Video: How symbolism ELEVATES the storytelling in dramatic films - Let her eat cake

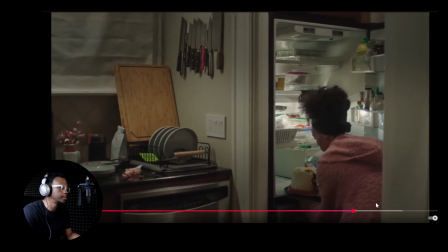(12:33)
I like the music too. Very peaceful. Good music choice. Uh-oh. Uh-oh.
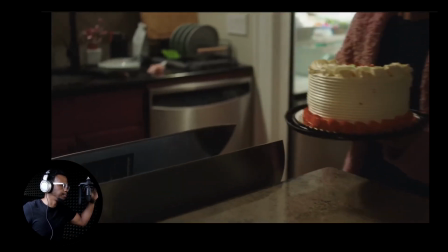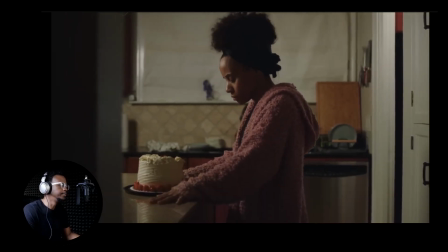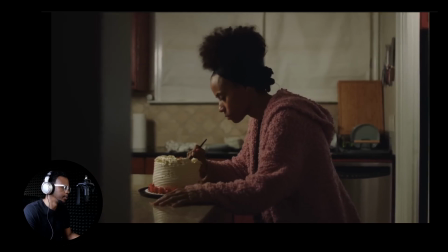(12:53)
Okay.
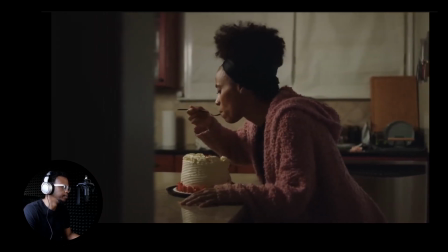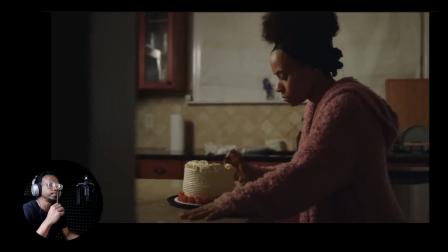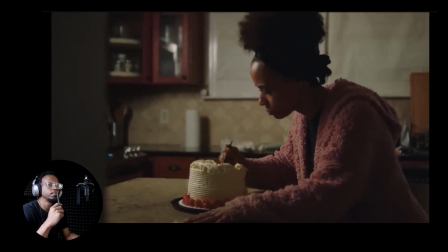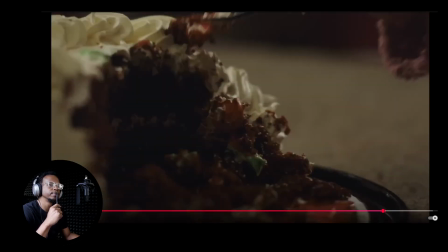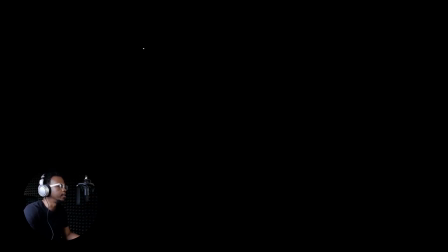(13:17)
Yeah, Mama's getting it. So safe to say what we're witnessing here is a character arc with Mama. One that we were not anticipating on seeing because we thought this movie was about Claudia,
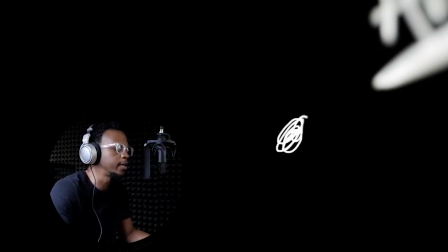(13:29)
the daughter, but we're actually seeing some things going on with Ma here as well. So this is no longer a story about just Claudia.
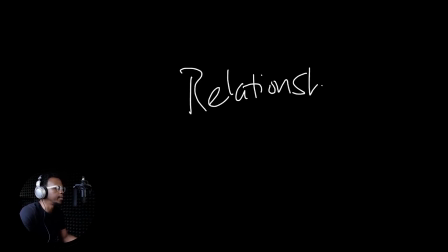(13:37)
This is now a relationship story about two characters with goals.
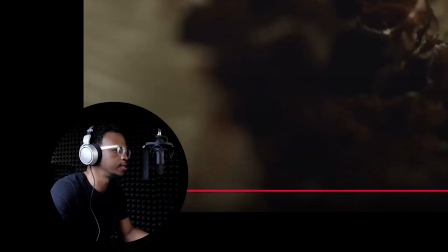(13:43)
Okay, we have two protagonists, essentially. Mom's feeding her face here.
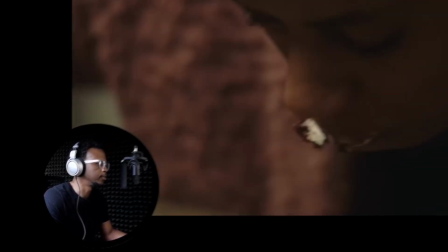(13:49)
Okay. Jesus. Cheese and rice, Mama.
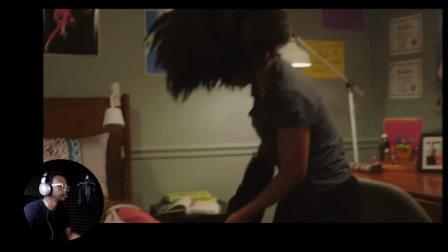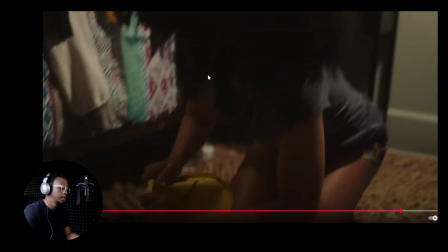(14:07)
Okay, so their relationship is at its worst. Claudia is rejecting her mother right now.
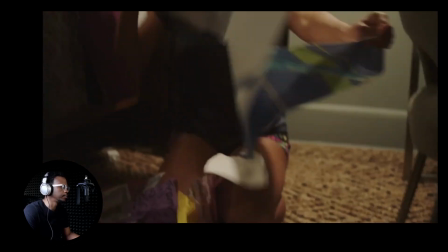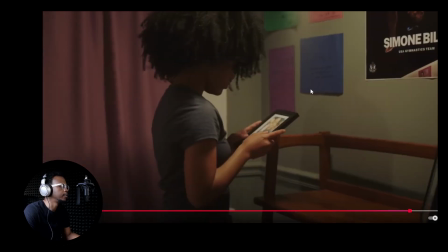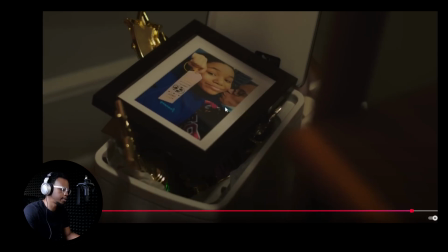(14:24)
Okay. She tosses the picture with her and her mother. And the trophies. Got it.
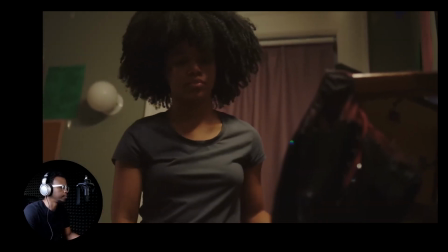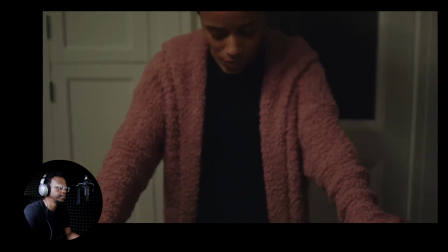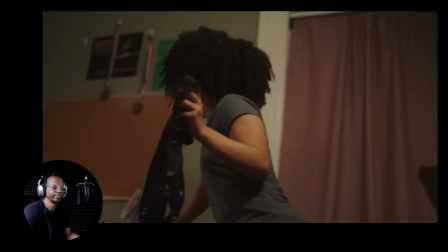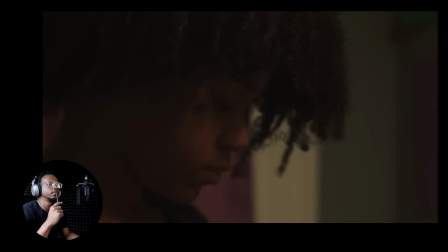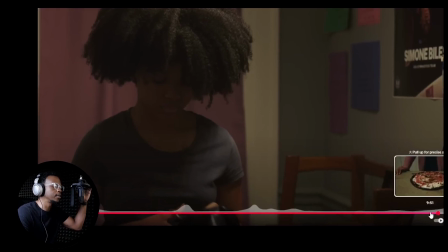(14:57)
Uh-oh. So we got two visual metaphors happening that's allowing us to do this beautiful thing called visual storytelling.
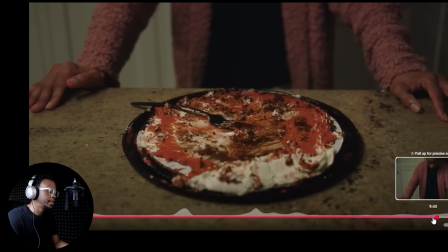(15:04)
So metaphor number one is the cake, okay?
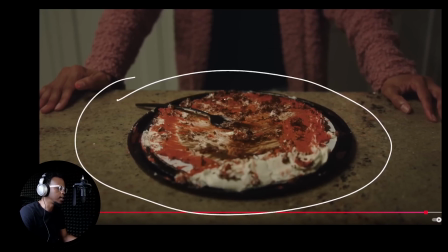(15:07)
It's safe to assume if mommy doesn't want Claudia eating the cake, mommy also avoids eating this stuff.
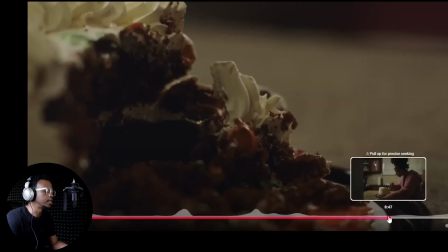(15:14)
And we know this because right before she caved in and decided to eat it, she was going to throw it away.
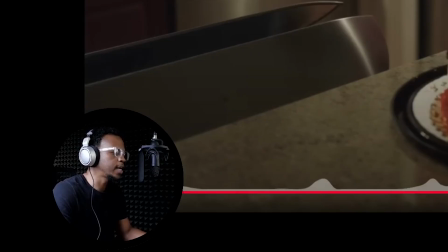(15:20)
Okay? Mommy is not about this, but instead she gives in to her own urges.
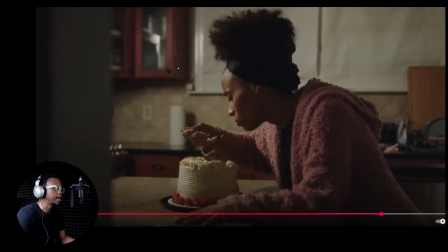(15:25)
And it's safe to assume this is something mommy would never do, given how bad she was fighting it and how ravenous she's eating this cake, right?
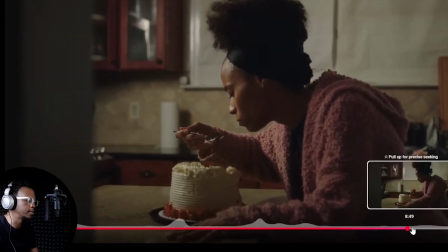(15:32)
Because mommy's just like going all the way in on this cake, right? This is a character arc moment for mommy.
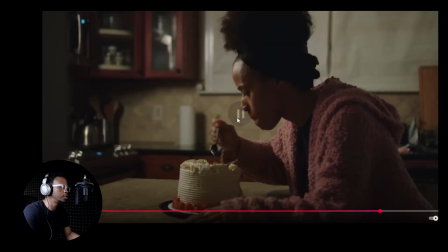(15:38)
We're seeing mom do something she would never do. She's doing it in private right now, but this is a big moment for mommy.
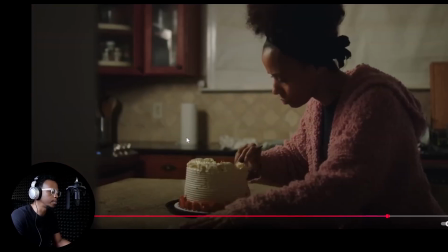(15:44)
And this cake is a metaphor essentially representing what mommy cares about most, right?
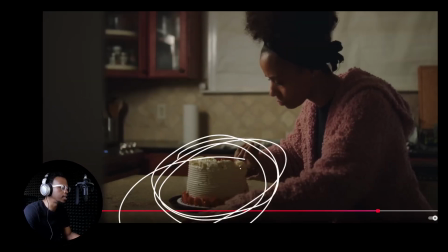(15:49)
Because she was weaponizing this against her daughter, essentially telling Claudia not to eat it, right? And now she's here doing something she told her daughter not to do, okay?
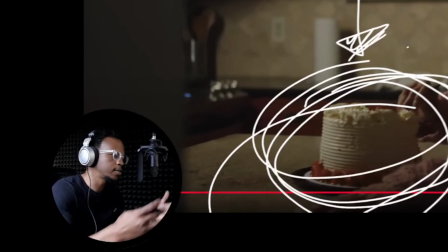(15:57)
So the cake is kind of a metaphor, and it's also action. She stuffs her face with cake.
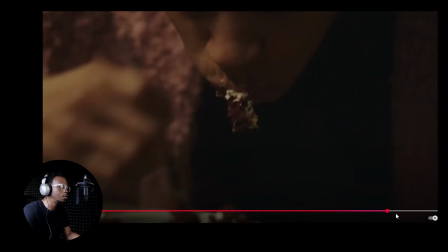(16:02)
She doesn't just eat one slice. She eats the whole bloody cake. Entertaining to watch.
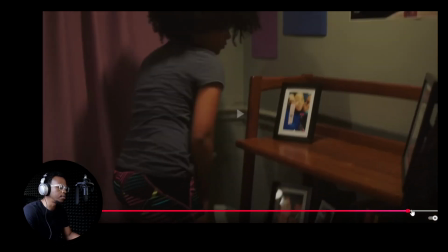(16:06)
It's interesting behavior. It's also dramatically meaningful. With Claudia, we have the same thing. Mommy gave Claudia this leotard here for her birthday.
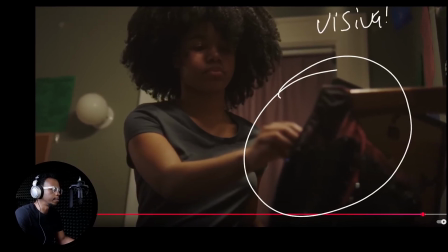(16:14)
Okay, so this is also a visual metaphor for mommy. This leotard represents mom.
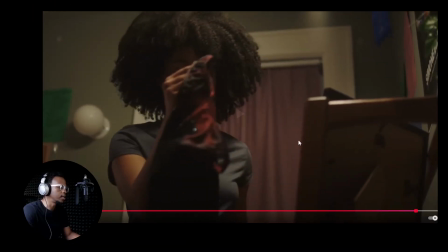(16:19)
For all intents and purposes. When she starts cutting the leotard, the implication is obvious.
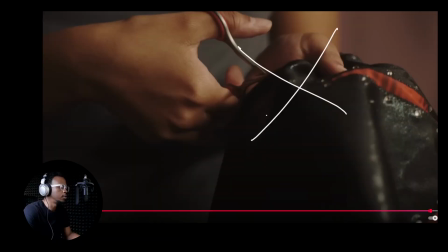(16:24)
She's disposing of her relationship with her mother. She's doing away with her mother by cutting this leotard.
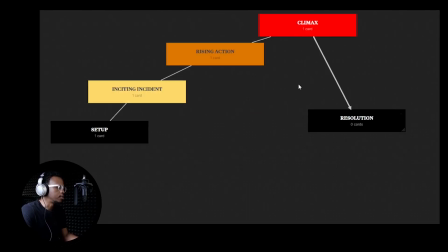(16:29)
Two visual metaphors back to back. And it's also safe to assume we are officially in the climax, okay?
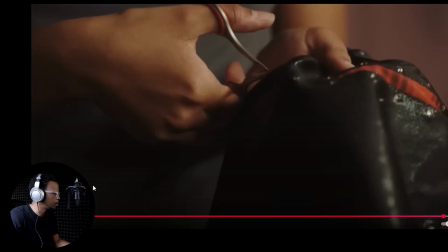(16:35)
This is when things are at their emotional height. Pretty sure 9-10 minutes in and 11 minutes short. Yeah, we're in the climax.
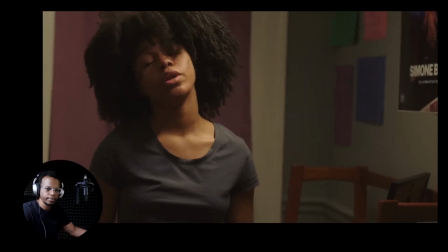(16:43) What do you want?
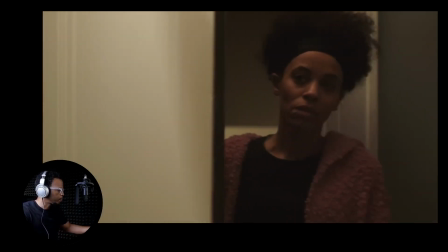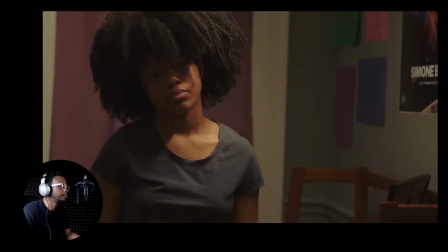(16:51) I'm sorry. You have something.
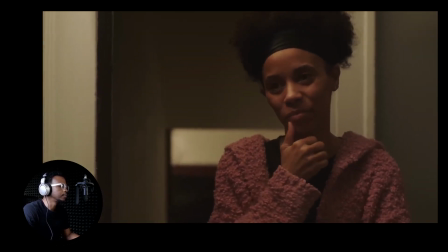(16:58) Thanks. Oh.
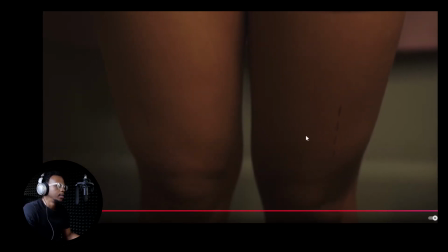(17:02)
Okay, got the cuts there, the markers there.
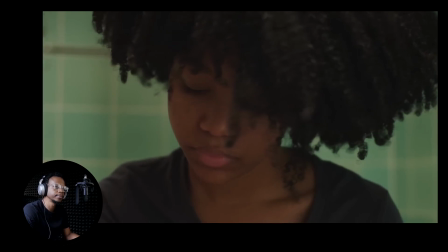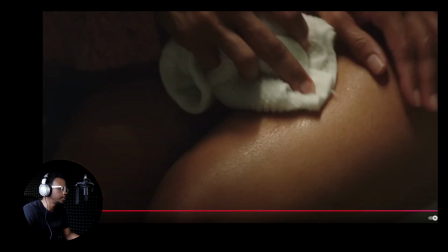(17:16)
Nice show don't tell moment here.
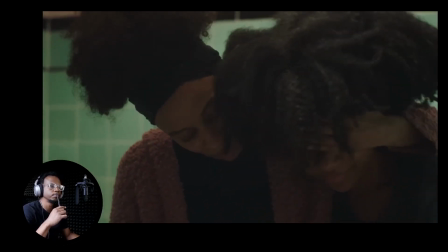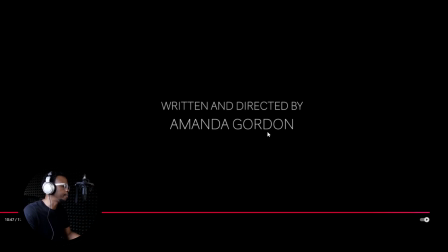(17:27)
Oh, is that it? Yep. Written and directed by Amanda Gordon. Is that the YouTuber here on the channel?
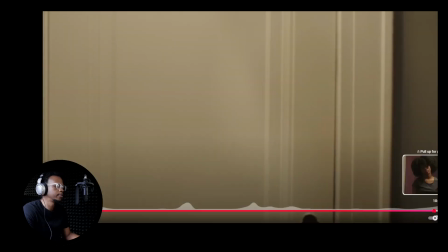(17:33)
Very good job, Amanda. Okay, so a few things of note in the resolution here. Technically, we get an apology, right?
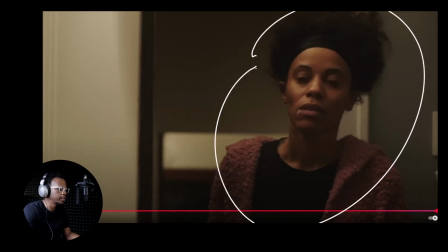(17:40)
We hear mother say she's sorry. We hear it. However, that's not very satisfying. That's not really enough when you're talking about this magical thing called visual storytelling, right? We need to see it. We need to see it with our eyeballs.
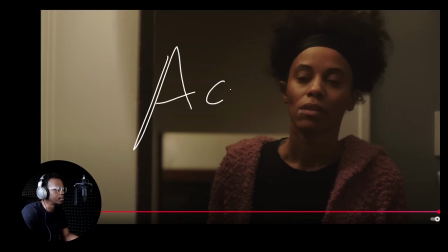(17:56)
In order for it to be effective, we need to see it through action in order for it to be effective.
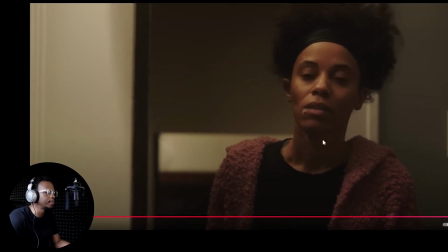(18:02)
Film is a visual medium at the end of the day, right? So how do they show us that she's sorry?
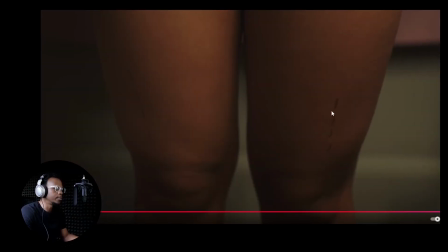(18:08)
Says, I'm sorry.
Something.
And then we see the scars and we know what this represents, right?
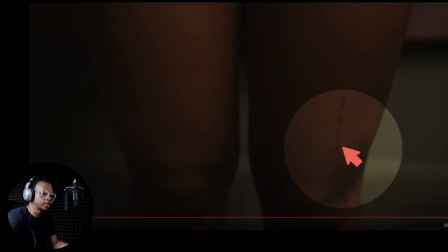(18:14)
This represents Claudia's insecurities. This is a visual metaphor for everything that's going on with Claudia, okay?
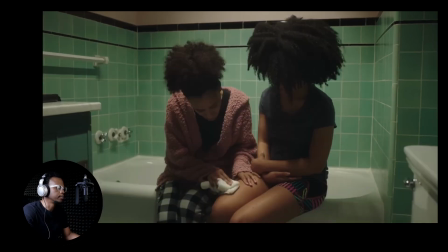(18:21)
And in our final scene, we have a few layers going on. Mom's wiping Claudia's scars.
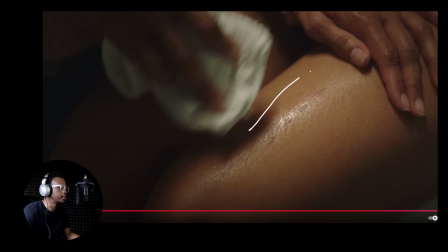(18:27)
By mommy wiping Claudia's scars, she's saying sorry.
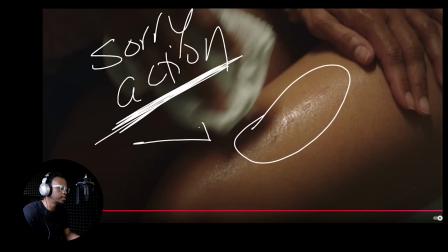(18:33)
She's saying sorry through action. We can see that she's now taking care of Claudia. And also,
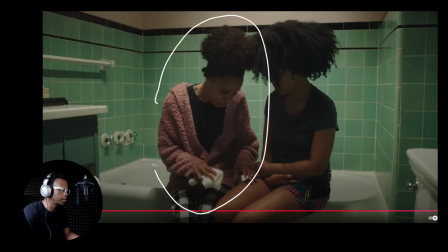(18:39)
this is the first time we have seen mommy do something to show her affection towards Claudia in action.
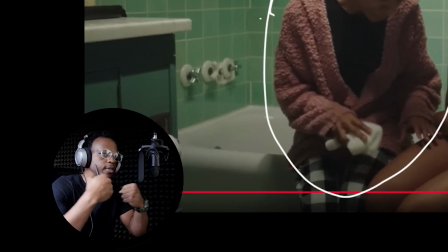(18:47)
Up to this point, we've seen them doing this. Okay, we haven't seen affection.
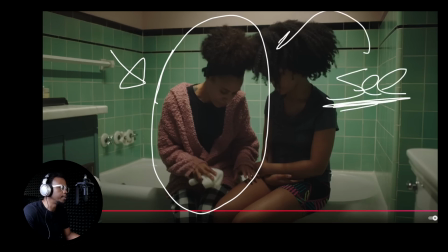(18:52)
So this scene allows us to see the transformation with mommy. Mommy is no longer the slave driver on Claudia.
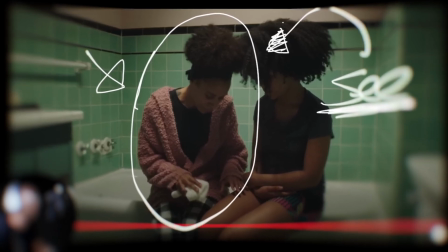(19:00)
Mommy is now nurturing Claudia. She's now taking care of Claudia.
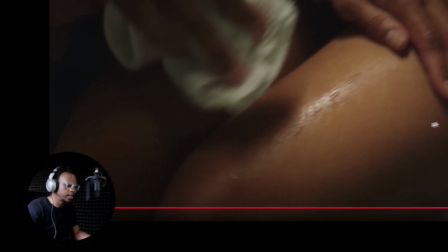(19:05)
She's now looking past superficial things like, how much do you weigh? Are you going to do good in gymnastics? Like, those are superficial things, right?
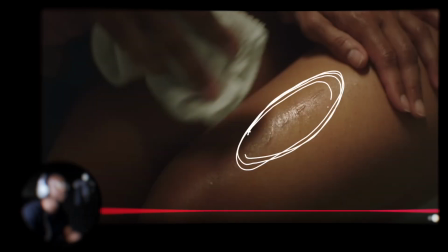(19:14)
Mommy's looking past that and she's now nurturing the deeper issues with her daughter, because that's what the cutting and the scars represent, the deeper issues.
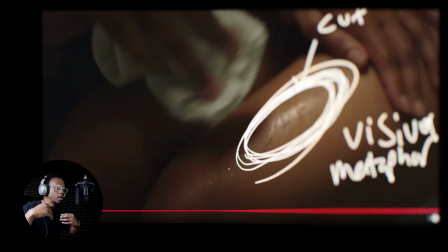(19:24)
This is a visual metaphor of what's going on inside of Claudia.
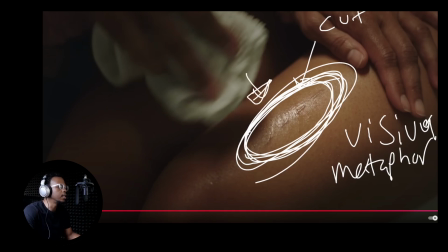(19:29)
So when we see mommy wiping and taking care of her scars,
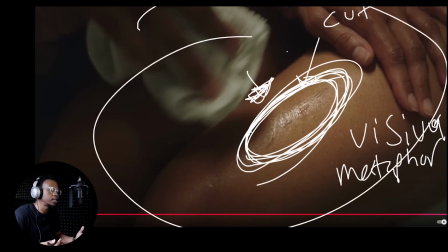(19:33)
this action is a visual representation of their relationship now.
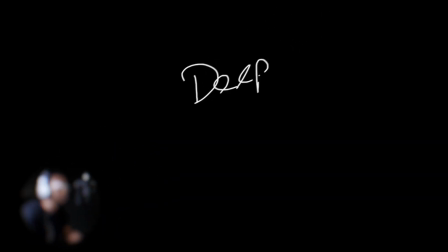(19:38)
Mommy is more aware of the deeper needs. At the beginning of the film, it was about superficial stuff.
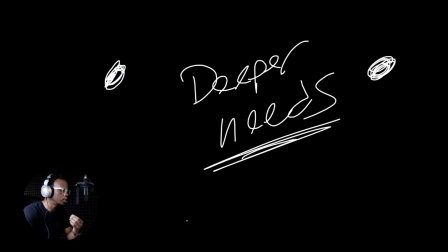(19:45)
At the end of the film, it's about nurturing her daughter on a deeper level. And that's the transformation for mommy. Okay? So there's a couple of layers going on here.
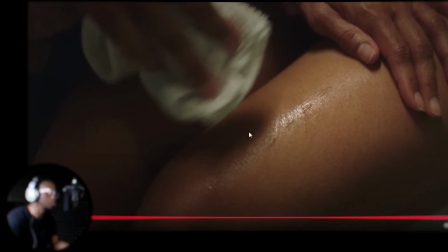(19:54)
We get to see I'm sorry in action. That's one layer. And the visual metaphors of what this action represents is the second layer.
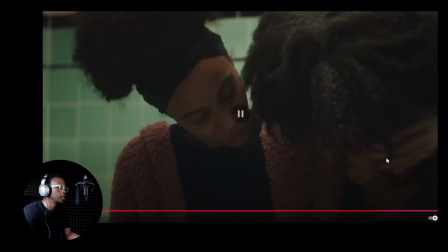(20:03)
Okay, very good. And then we end it with physical affection.
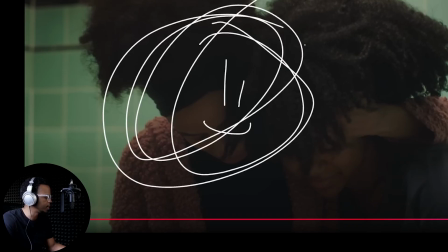(20:08)
Aww, we love it, we love it, we love it, love it, we love it, we love it. Okay, this script was definitely workshopped.
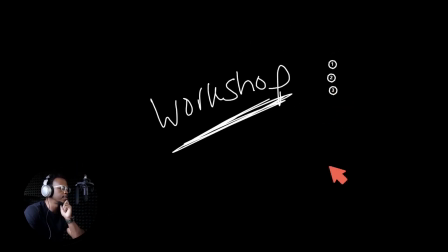(20:14)
This is not the first draft. This is not the second draft. This is not the third draft. This is not the fourth draft.
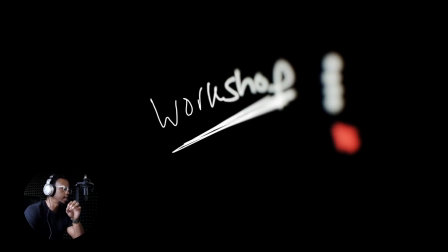(20:19)
To get here where the storytelling is so efficient and so succinct,
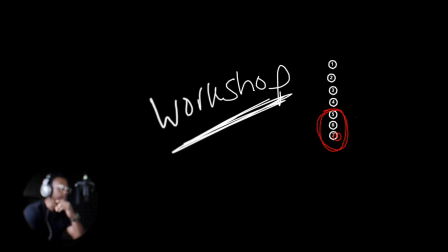(20:25)
we're looking at draft 5 or draft 6 or draft 7. The acting in here, there was a little robotic at times.
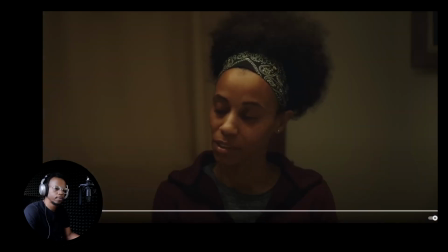(20:32) Present time.
Like here.
That's a small piece. I'm not really hungry. I'm not really hungry.
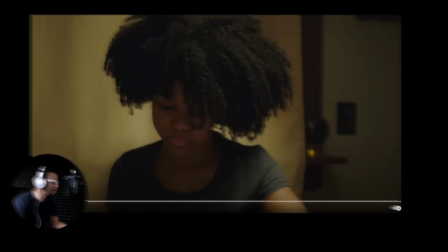(20:37) Good.
So brutal. It's so savage, Mom. Terrible thing to say to your daughter.
Present time.
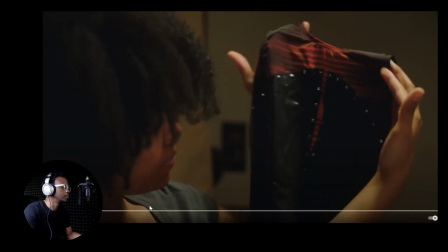(20:42) Present time. Thanks, Mom. I want you to wear it to practice tomorrow. It's very slimming. I want you to wear it to practice tomorrow. It's very slimming.